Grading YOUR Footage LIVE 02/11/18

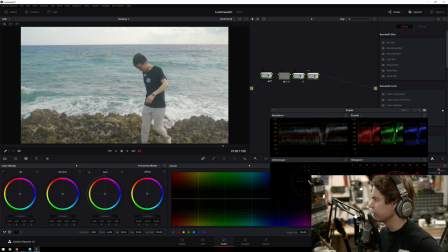But really, basically just use your eyes. Don't go too far with it. Can I move up for the webcam to the upper right and make it smaller? I sure can. Smaller. Upper right would be better.
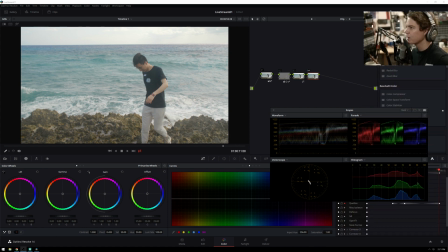Nice. There we go. Cool. There we go. All right. S-Log 2. Nice. Called it. How do I isolate the grid on the subject? For that, let me unclick here.
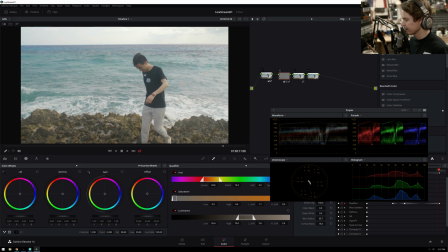You just go to your qualifier tab and you click and drag. You make a selection, and that will isolate the image. And all right, looks like I'm basically caught up on questions.
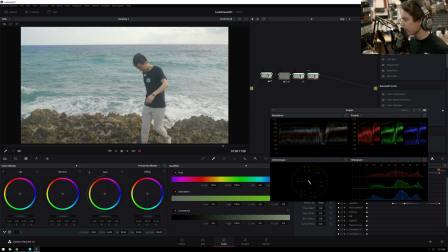So to fix this sort of paperiness, I will probably go into the curves and just sort of, I call it remapping the gamma on my own.
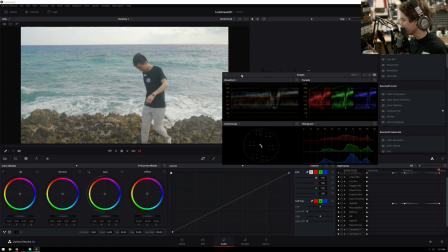That's sort of making me sound like I'm more important than I am, because you're just basically tweaking things around until it looks good.
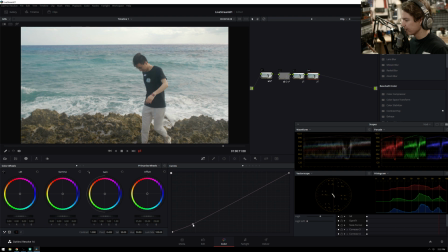So I'm just making lots of little points on the graph. And so I won't be talking much during this because this takes a little bit of looking at the footage.
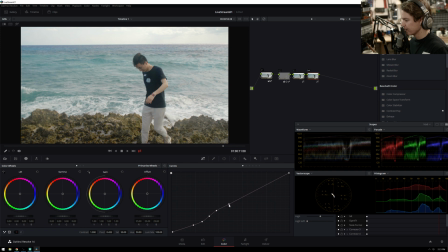But you can see what I mean by remapping the gamma, like making my own curve for it. I think it's mostly in the shadows that we needed it.
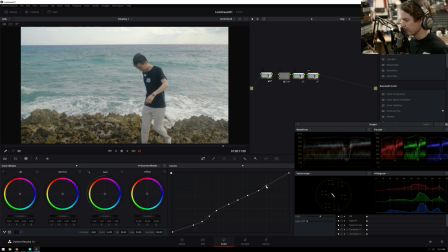And this is also not very scientific. I just sort of go up a little bit and move the point around until it's where I want it to be by looking at the image. I'm not looking at the scopes at all right now. This is all just looking at it. So that you can see we get a lot nicer shadow detail on there.
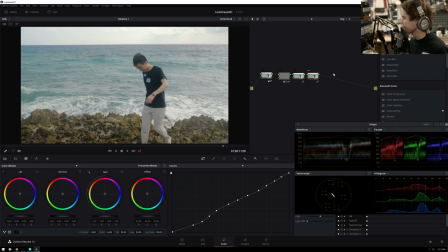And I will probably, just for fun, let's try and just add contrast to the whole scene.
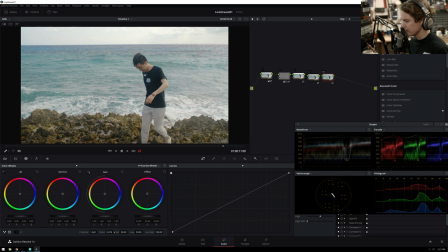That's too much. That's looking good. We need to, it's gotten a little dark and gloomy again, so we'll bring the pivot down. And we'll bring the saturation up some. I probably could have done this earlier on, but since we already have the key, Just do this there.
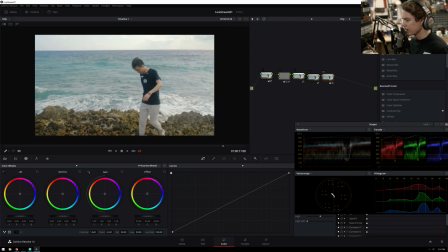All right, that's a little bit too much saturation, I think. That's pretty bright and airy looking, which is kind of nice.
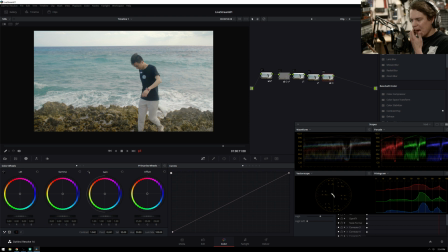I sort of like the color. I wish that there was a little bit more contrast, but I think I'm afraid to do that. I can just do it locally. I was afraid to do that because that'd be too much in the whole scene, but we can start adding qualifiers. Boop, boop, ba-da-bum.
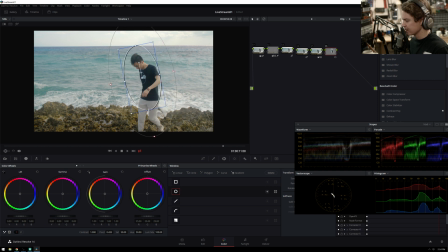So I'm not going to go through tracking this just because for time's sake. But here I'm just going to add more contrast just to this area. This will make him stand out. Tracking this would be pretty simple. But since this is compressed footage, I don't want to deal with going through that.
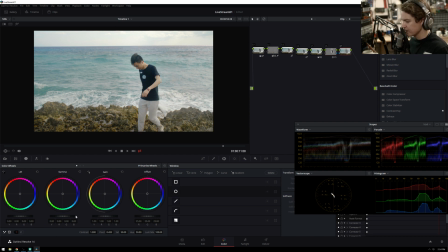And then Alt-O to create an outside node, and we'll just sort of darken around the surroundings a bit.
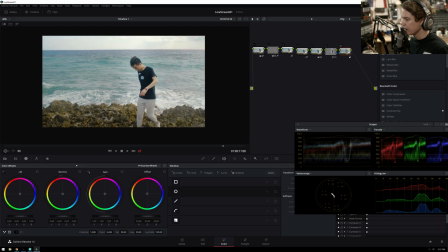That's too much. That's okay. And then, because I know we all want to see it, Alt-P for a parallel node. You don't really need to make this a parallel node, but I just want to do it. And once again, this will be something that you track. And I will send you this power grade bow so you can do this stuff if you want to.
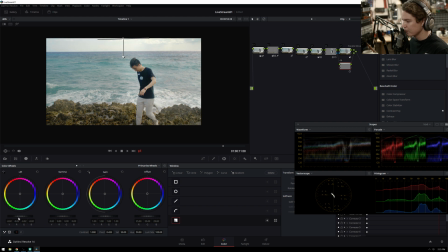I'll bring the gamma down, bring the lift down, and that'll just bring some of the detail back out of the sky.
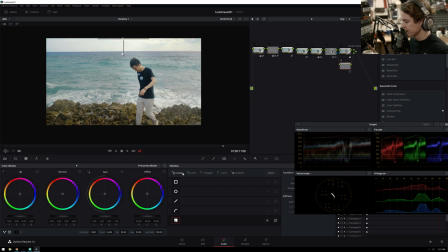Let's see. I guess I'll do it with curves. How does that look? Yeah, I will do it with curves.